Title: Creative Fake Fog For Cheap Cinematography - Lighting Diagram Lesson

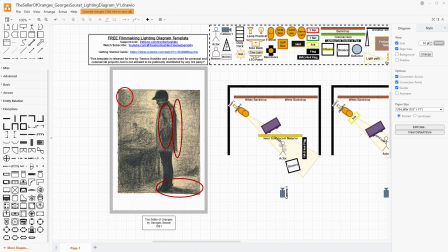974s
But something along these lines where you're having this light come in, you're bouncing some back on, it's being spread around him a little bit, but he is now physically being separated from the rest of the space.
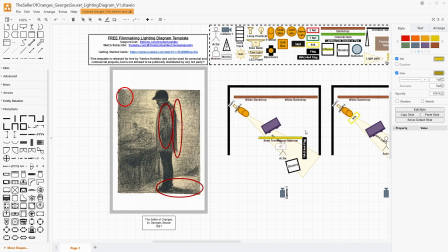988s
And does the audience know that in particular? No, they don't, but I think they could be able to feel it. If you wanted to sell this a little bit more, you could use fog, but like on a much cheaper side of fog in a can or cloud in a can.
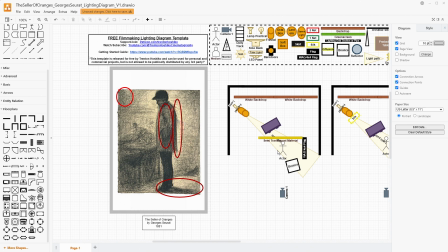1003s
I don't remember what the brand's actually called. There probably are several now. And use that and spray it on the actor's side. And then that way you do have the light coming through. You do have the swirling of the fog just a little bit, but the background, whatever backdrop you have, well,
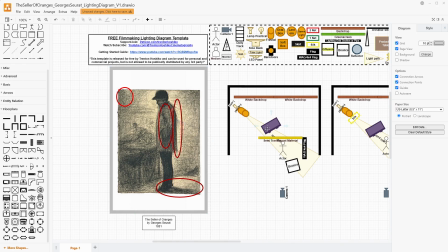1021s
if you even don't have a backdrop, but the card itself is all just obscured ever so slightly, caught in this misty swirl that is being emphasized by the light passing through the material onto the person, as well as the swirling of the actual canned fog that you have, on the side.
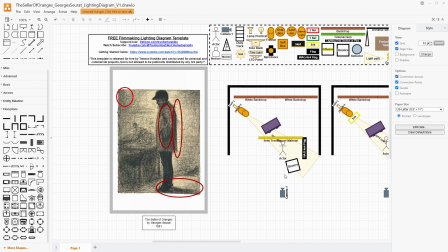1039s
That would be a lot cheaper than a lot of fog machines, probably a lot easier to film in most spaces, rather than having to have a larger, space that you could then fill entirely with fog. Because that can get pricey or at least time consuming. And I would say that if you have your Fresnel here,
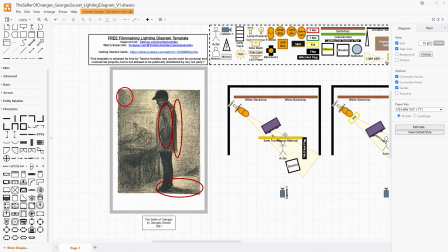1059s
you can create a circular shape of light on the surface of that shower curtain or the other semi-transparent material. And that could then also help you get these kinds of vignetted edges as well, in a very cool abstract way.
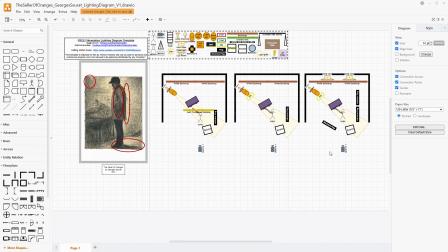1076s
So there we have 3 different ways to light an image like The Cellar of Oranges by Georges Seurat. I think this was a really fun one because it's so abstract. It's different than a lot of the portraits we do, which are kind of seated portraits.
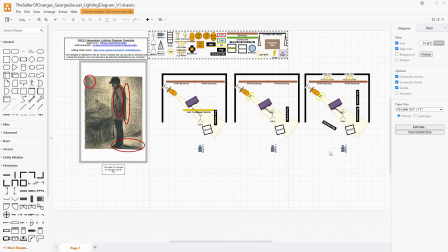1090s
This is much more voyeuristic. It's in theory a street portrait, basically, instead of like street photography. Its form is a lot more abstract, and the medium itself it's drawn with is abstract. So we can take those elements and bring them into our images as we're trying to create visual stylings for our projects.
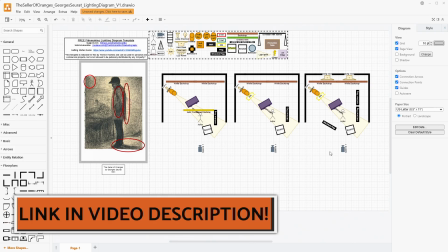1109s
Like I said at the beginning, if you want to get my Filmmaker Tools template, it's available for free on my Patreon. The link is down in the description. That's just to help people out. If you want to join Patreon, I'm trying to reach 100 total members.
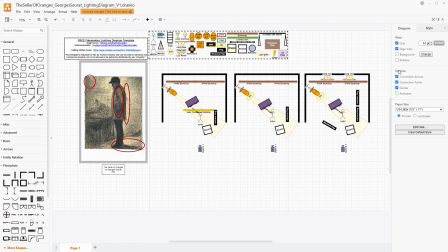1121s
I'd love to have you. If you want to see more videos like this that talk about micro-budget filmmaking, cinematography, lighting, and equipment, I have several videos coming out each month. And if you want to subscribe, I'd love to have you. If you did like this video or it helped you out,
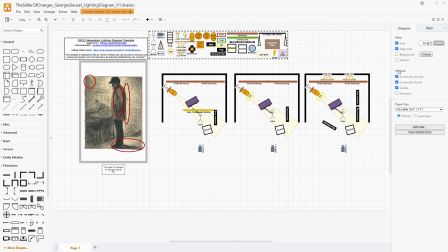1134s
please give it a like down below. That really helps me with the YouTube algorithm and reaching other viewers who also like these kinds of lighting diagram and lighting discussion videos. If you have any questions, please leave them in the comments down below. I'd love to read comments.
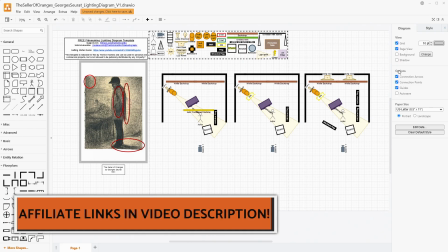1147s
And if you want to pick up equipment that would help you light something like this, I have affiliate links down in the video description that also help support this channel at no extra cost to you.
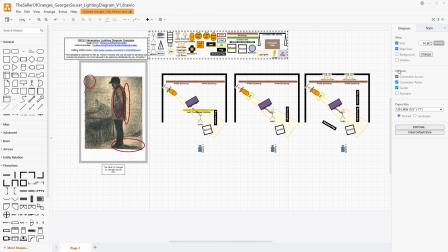1155s
Thank you so much for watching. please, this week, go out of your way to take care of somebody. There are so many things going on in the world, and there is a lot of people not having a great time. And if you can do just one thing or two things that go out of your way ever so slightly to help somebody out,
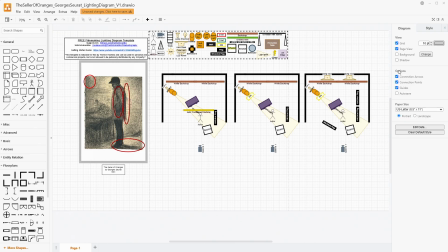1171s
make them have a better day, it will make a lasting impact not only for them, but also for you. And as always, I hope you take care of yourselves and have a wonderful week ahead of you.